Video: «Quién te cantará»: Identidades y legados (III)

Como apuntábamos en los anteriores capítulos, Quién te cantará reflexiona irónicamente sobre la aparente exigencia de individualidad
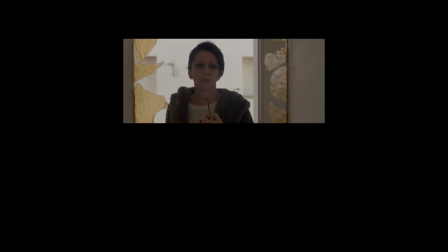y de irrepetibilidad que parecen demandar los marcos sociales contemporáneos.
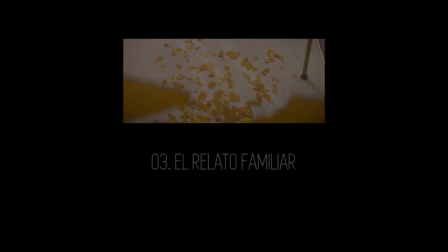Parece coherente, por lo tanto, que las estructuras simbólicas familiares sean reconocidas como un foco de angustia. Rasgo, por lo demás, propio del cine de nuestro tiempo.
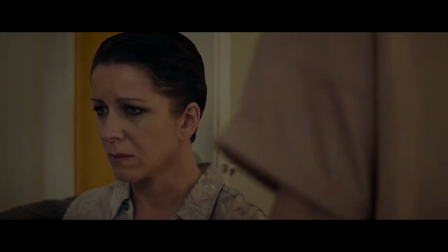Allí donde la pertenencia a una cierta narrativa, el relato familiar, presupone un cierto lugar inicial desde que cada sujeto puede construirse, ya sea por aceptación o por rebelión, aquí los elementos de pertenencia están desdibujados o convertidos en amenazas explícitas.
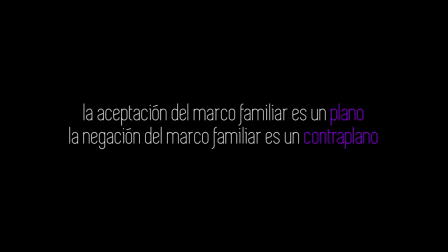Por un lado, la figura paterna ha sido completamente desalojada del universo narrativo de la cinta.
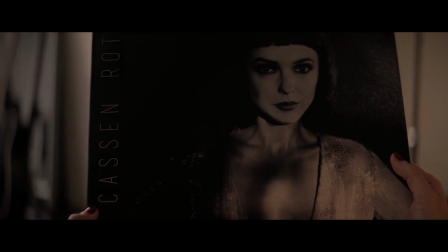Tanto es así que ni siquiera conservan la huella de su apellido. Lila Kassen, por ejemplo, recibe el nombre artístico directamente de su madre, Lia Kassen.
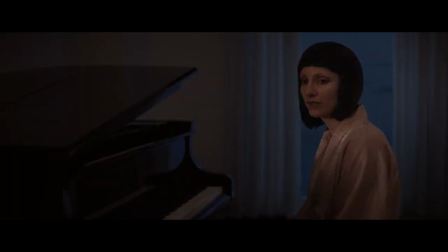La masculinidad está únicamente formulada como una cuestión más profesional que afectiva.
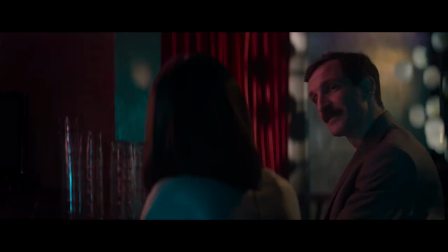Los hombres son médicos, ayudantes o comerciantes, pero no juegan ningún papel en el drama emocional de las protagonistas.
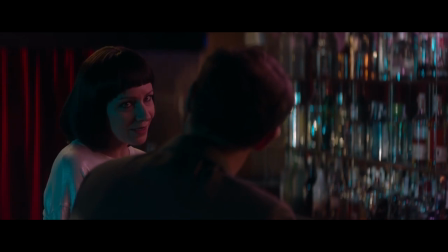La única referencia explícita a los padres es formulada por Marta al recordar su decepcionante visita al Museo del Prado.
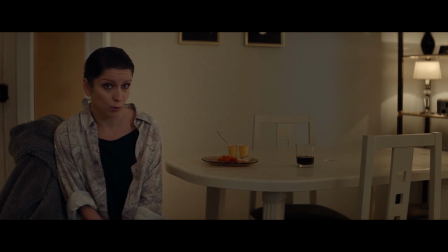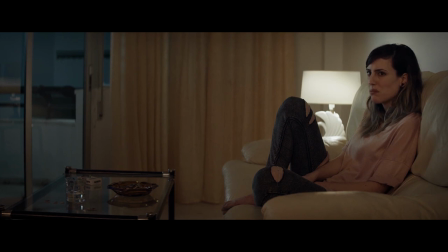La referencia al Saturno devorando a su hijo de Goya dista mucho de ser gratuita, si bien aquí debe ser leída en todo su dramatismo.
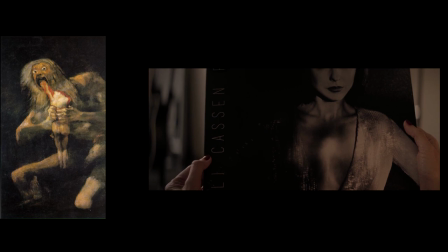Quien te cantará es una historia de hijas y madres que se devoran mutuamente y cuyos efectos se despliegan en una suerte de tapiz temporal.
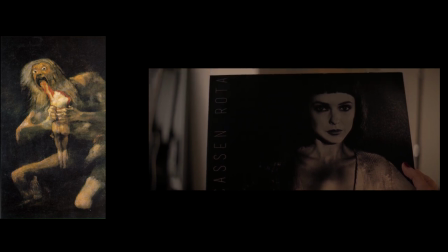Saturno, Cronos, es la maldición de ese tiempo sin historia. Los diez años de reclusión de Lila y de espera de Blanca,
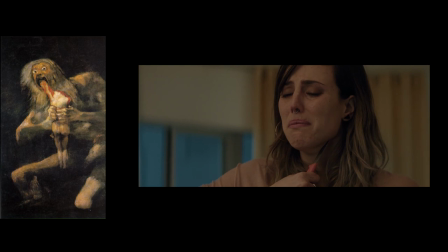los 23 años de vida desperdiciada por Violeta y congelados en la biografía de una Marta que despojada de cualquier narrativa personal, se dedica a rellenar su tiempo a base de telebasura y música tecno. Marta es, propiamente hablando, una hija sin relato y por lo tanto sin sentido.
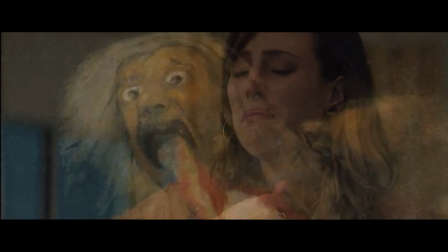De aquí, de la falta de sentido, se puede explicar con precisión la exigencia principal que demanda su madre, que le diga la verdad.
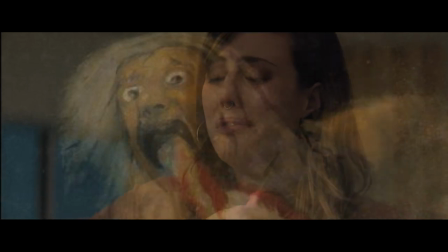Petición que debe leerse en toda su literalidad, porque la verdad únicamente puede surgir de un acto enunciativo lo suficientemente riguroso como para ser mantenido y verificado, defendido.
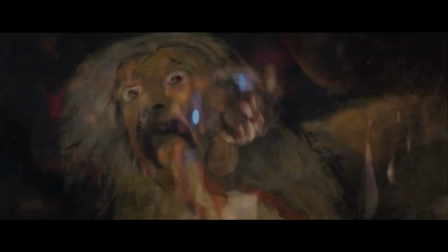Decir la verdad es un acto definitivo, que define y al mismo tiempo que organiza,
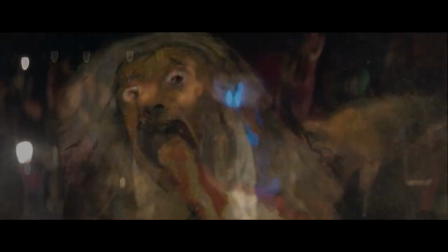si bien su enunciación exige a su vez del que la escucha la capacidad de ser tocado por ella.
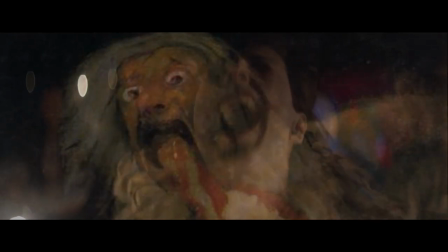El que pide la verdad debe estar dispuesto después de todo a escucharla y hacerse cargo de sus implicaciones.
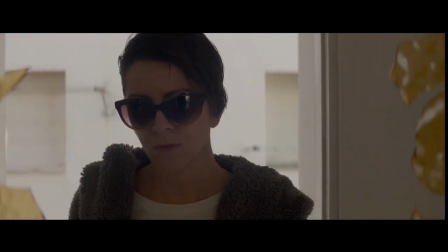Ahora bien, el proceso experiencial de ambas mujeres, madre e hija está quebrado.
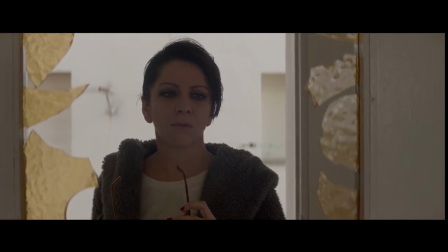Violeta miente y, a su vez, Marta no tiene herramienta alguna con la que transitar empáticamente el relato de su madre.
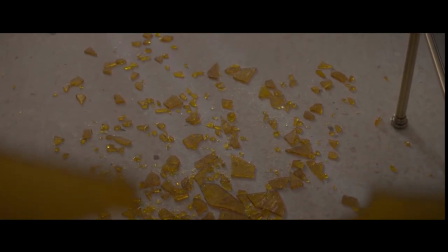Entre Violeta y Marta hay siempre un operador textual clave, el umbral o, más concretamente, en términos cinematográficos, el marco.
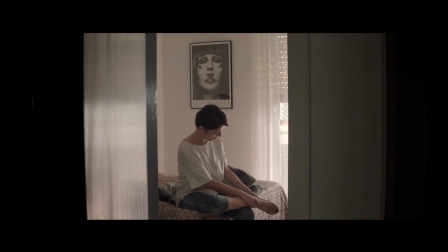Prácticamente todas sus apariciones están mediadas por la relación de miradas a partir de rectángulos que las ordenan.
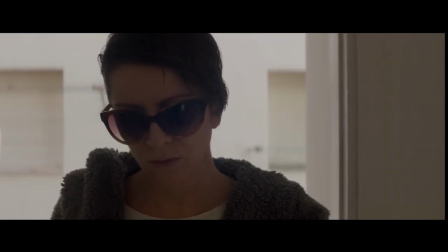En la primera escena en la que conocemos a Marta, por ejemplo, Violeta atraviesa la puerta de su casa mientras la cámara se desliza desde
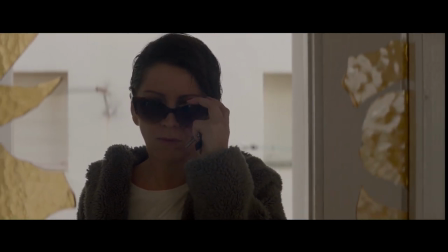su rostro hacia el interior lentamente a través del marco roto de una puerta.
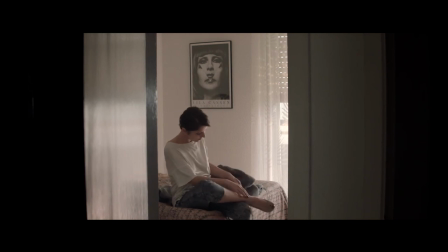Minutos después, cuando sea amenazada por primera vez por su hija, la cámara se situará en un asfixiante reencuadre fuera del dormitorio.
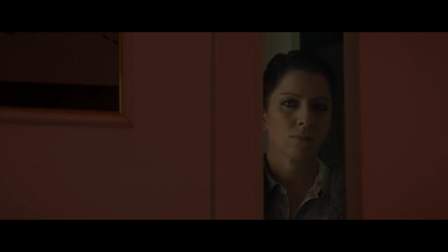Al caer la noche, Violeta mirará a su hija dormir desde el lintel de la puerta.
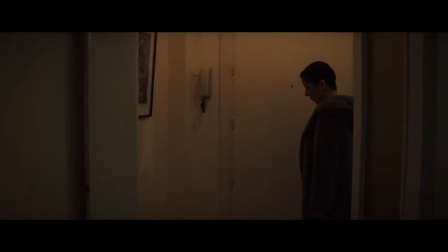En la escena final, el espectador comprenderá que Marta se ha suicidado cuando la cámara muestre,
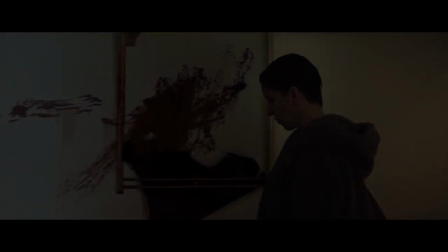mediante un travel incircular un inmenso marco dorado vacío en el que se ve la mancha rojiza de la sangre derramada.
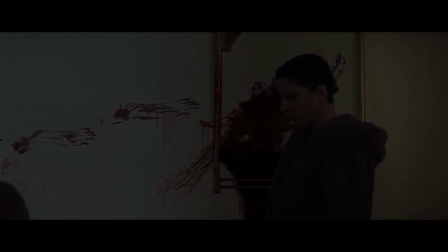El umbral puede ser definido también como el espacio fílmico clave para trazar un cierto límite.
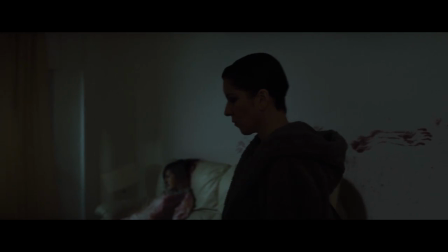Si al principio en el primer capítulo ya apuntamos cómo la configuración visual del mar era utilizada
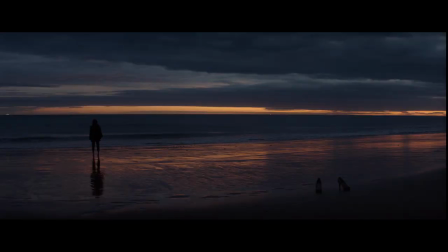por Bermud como una suerte de línea compositiva principal que marcaba lo indecible en el relato, ahora debemos retomar esta idea para plantearnos cómo funciona entre Marta y su madre.
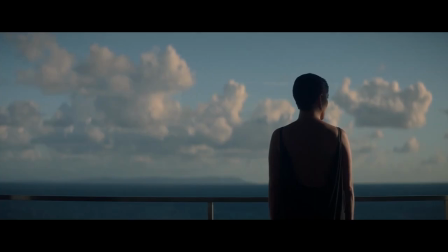Por un lado, parece evidente que lo que ha fallado en la construcción personal es la hija.
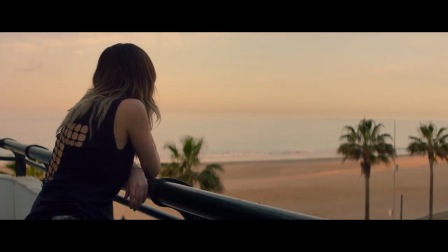Allí donde no se ha levantado una cierta ley familiar, lo permisible en la conducta, lo que se tolera y lo que no,
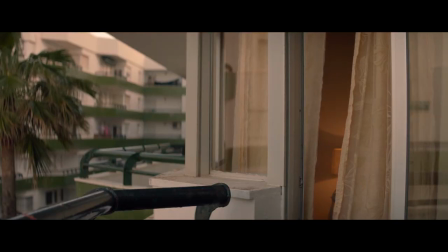la gestión de la violencia que habita en los cuerpos y en su situación de frustración permanente,
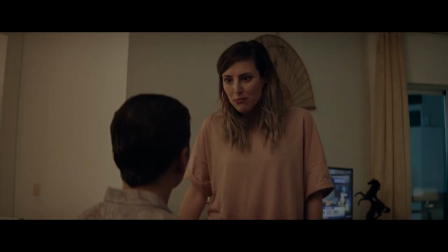parece evidente que tampoco puede cobijar deseo alguno. Marta delega en la televisión la gestión de sus afectos.
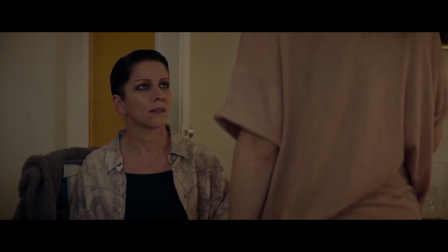La experiencia tiene un valor cuantificable económicamente, es decir, puede ser pagada e incluso simulada por los programas del corazón.
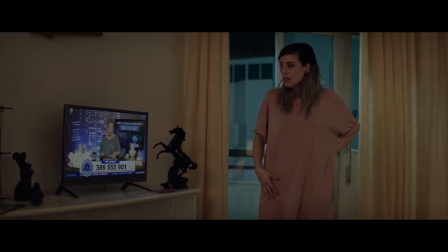En el momento previo a su suicidio, la pantalla arroja irónicamente las imágenes de una lectora del tarot ofreciendo a los televidentes el despliegue de su destino por un módico precio. El dinero, sin embargo, no ofrece ese acto de sentido sino que únicamente se convierte en mercancías pasajeras,
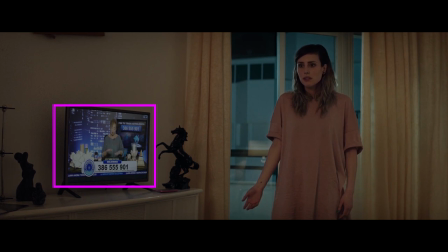concretamente el teléfono móvil y que cortocircuita así el orden mismo del deseo.
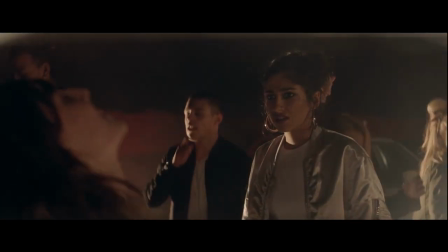De ahí que la relación con su cuerpo únicamente pueda ser escrita a partir de esa falta de límite, a partir de esa falta de deseo.
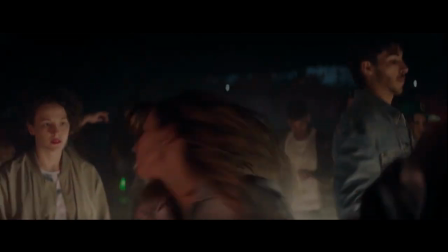Un cuerpo que pide ser golpeado, cortado, lesionado, como si buscara un castigo permanente o al menos que encontre un contacto extremo con lo real capaz de proporcionar un cierto alivio.
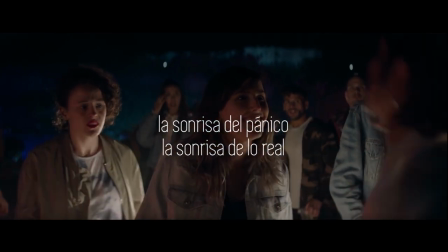Su enfrentamiento en la escena de la rave con una compañera no hace sino subrayar esa misma idea.
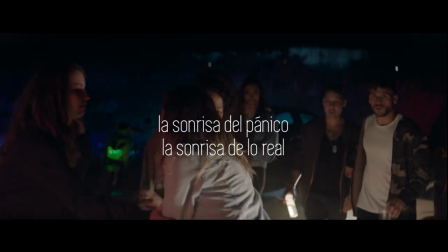Hay algo real, algo más allá de la trampa imaginaria en la que se enreda su fascinación con el espectáculo televisivo y,
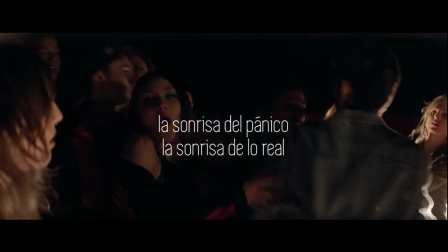por extensión, con la incapacidad de su madre para poner límites y, al mismo tiempo, para decir la verdad. Puede que esto sea la misma cosa. El primer encuentro entre madre e hija tiene, al respecto, dos planos realmente extraordinarios.
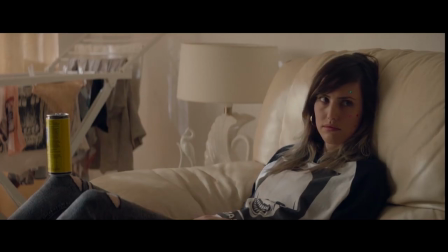El primero es una suerte de dislocación temporal en el que vemos a Marta en cámara lenta dirigiéndose hacia los cristales rotos del salón.
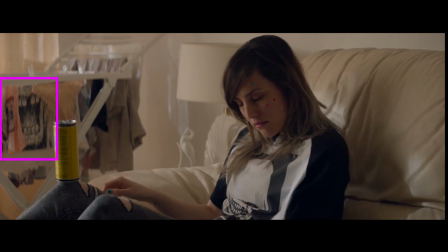Tras ella vemos una camiseta tendida en la que una inmensa boca dibujada en blanco y negro parece congelada en un aullido de rabia.
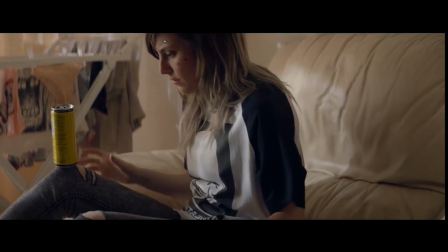La cámara modifica su angulación hasta seguir en plano detalle los pies de la hija acercándose
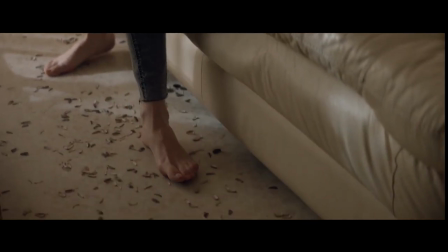a las esquirlas amarillas mientras la banda de sonido se llena extradiegéticamente con un tema hardcore. decor.
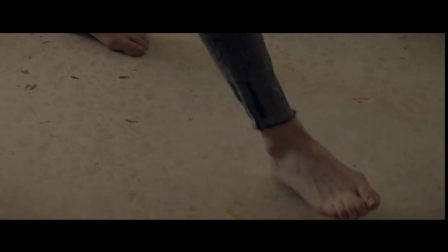Este plano se relaciona, a su vez, con un detalle inmediatamente posterior,
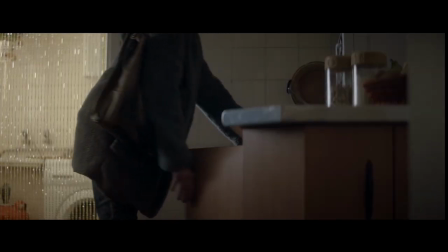violeta en la cocina aplastada en el marco inferior del cuadro por las líneas compositivas.
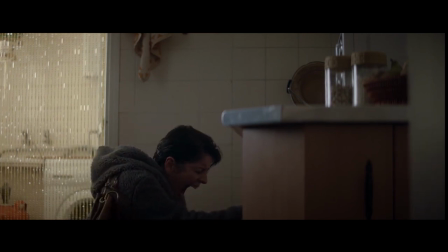Ella imposta un aullido de desesperación sin llegar a emitir sonido alguno.
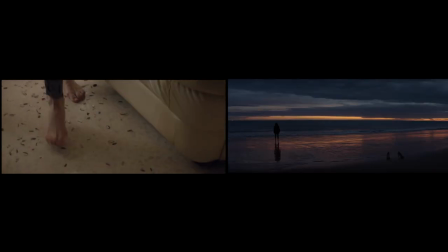El cristal destrozado al que no pueden acceder los pies descalzos remite directamente a
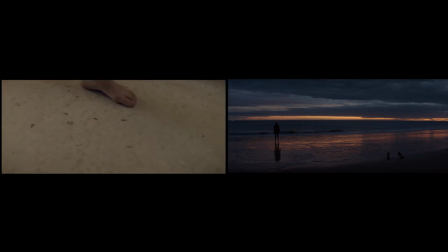ese mar en el que las mujeres se sumergen después de desprenderse de sus zapatos de tacón. Sus gritos quedan siempre resumidos en muecas íntimas, mudas,
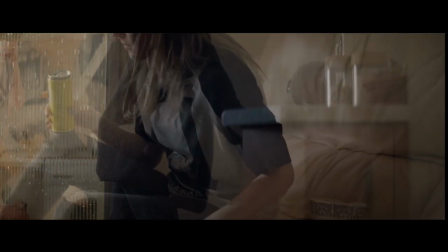gestos que son tapados por una música estrepitosa o por el sonido directo de una mañana sin esperanza alguna.
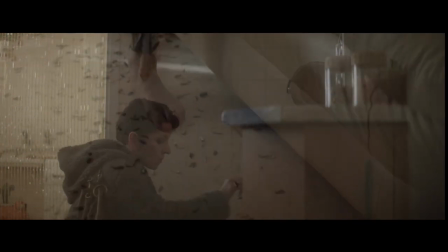Al final, es esa incapacidad para hablar lo que sitúa a ambas mujeres en la línea del paralaje explícito de la autodestrucción.
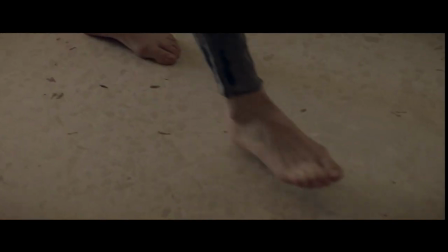En efecto, Marta y Violeta compartirán el mismo destino, suicidarse.
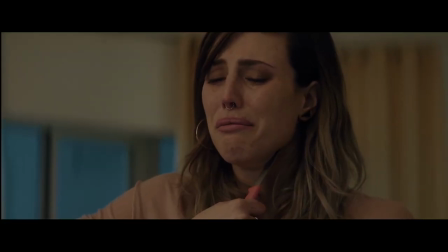La primera desaparecerá del relato en un violentísimo primer plano en el que amenaza a su madre con cortarse el cuello.
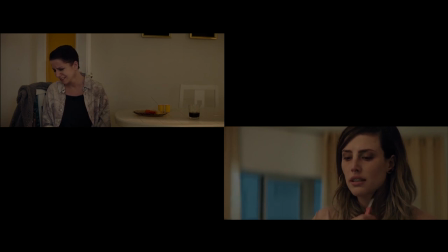El montaje de la película va acercándose progresivamente a ambos rostros hasta que finalmente todo el fondo resulta superfluo.
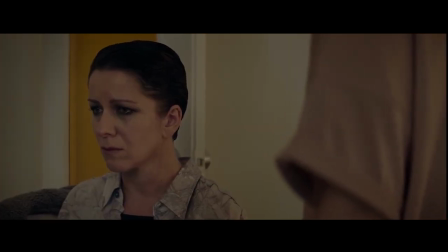Violeta mirará fuera de campo desde la izquierda mientras Marta queda situada a la derecha de plano.
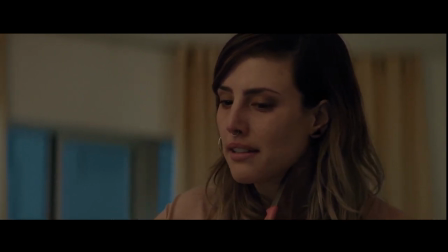El desgarro de la escena tiene mucho que ver con el registro oral, la manera en la que la hija modula su voz desde la amenaza hacia el ruego.
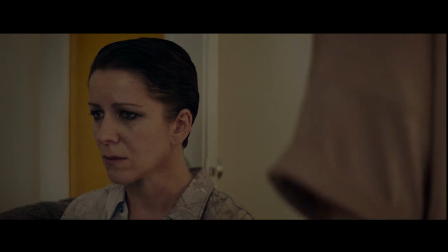Después de todo, Marta sí que le dice la verdad a su madre cuando afirma que se cortará la garganta.
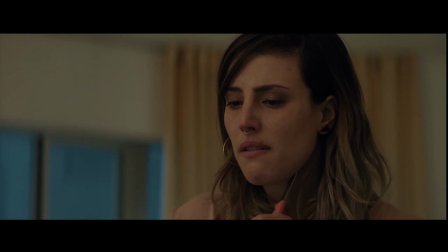Al final, lo único que puede pronunciar es el enunciado mamá, lo voy a hacer.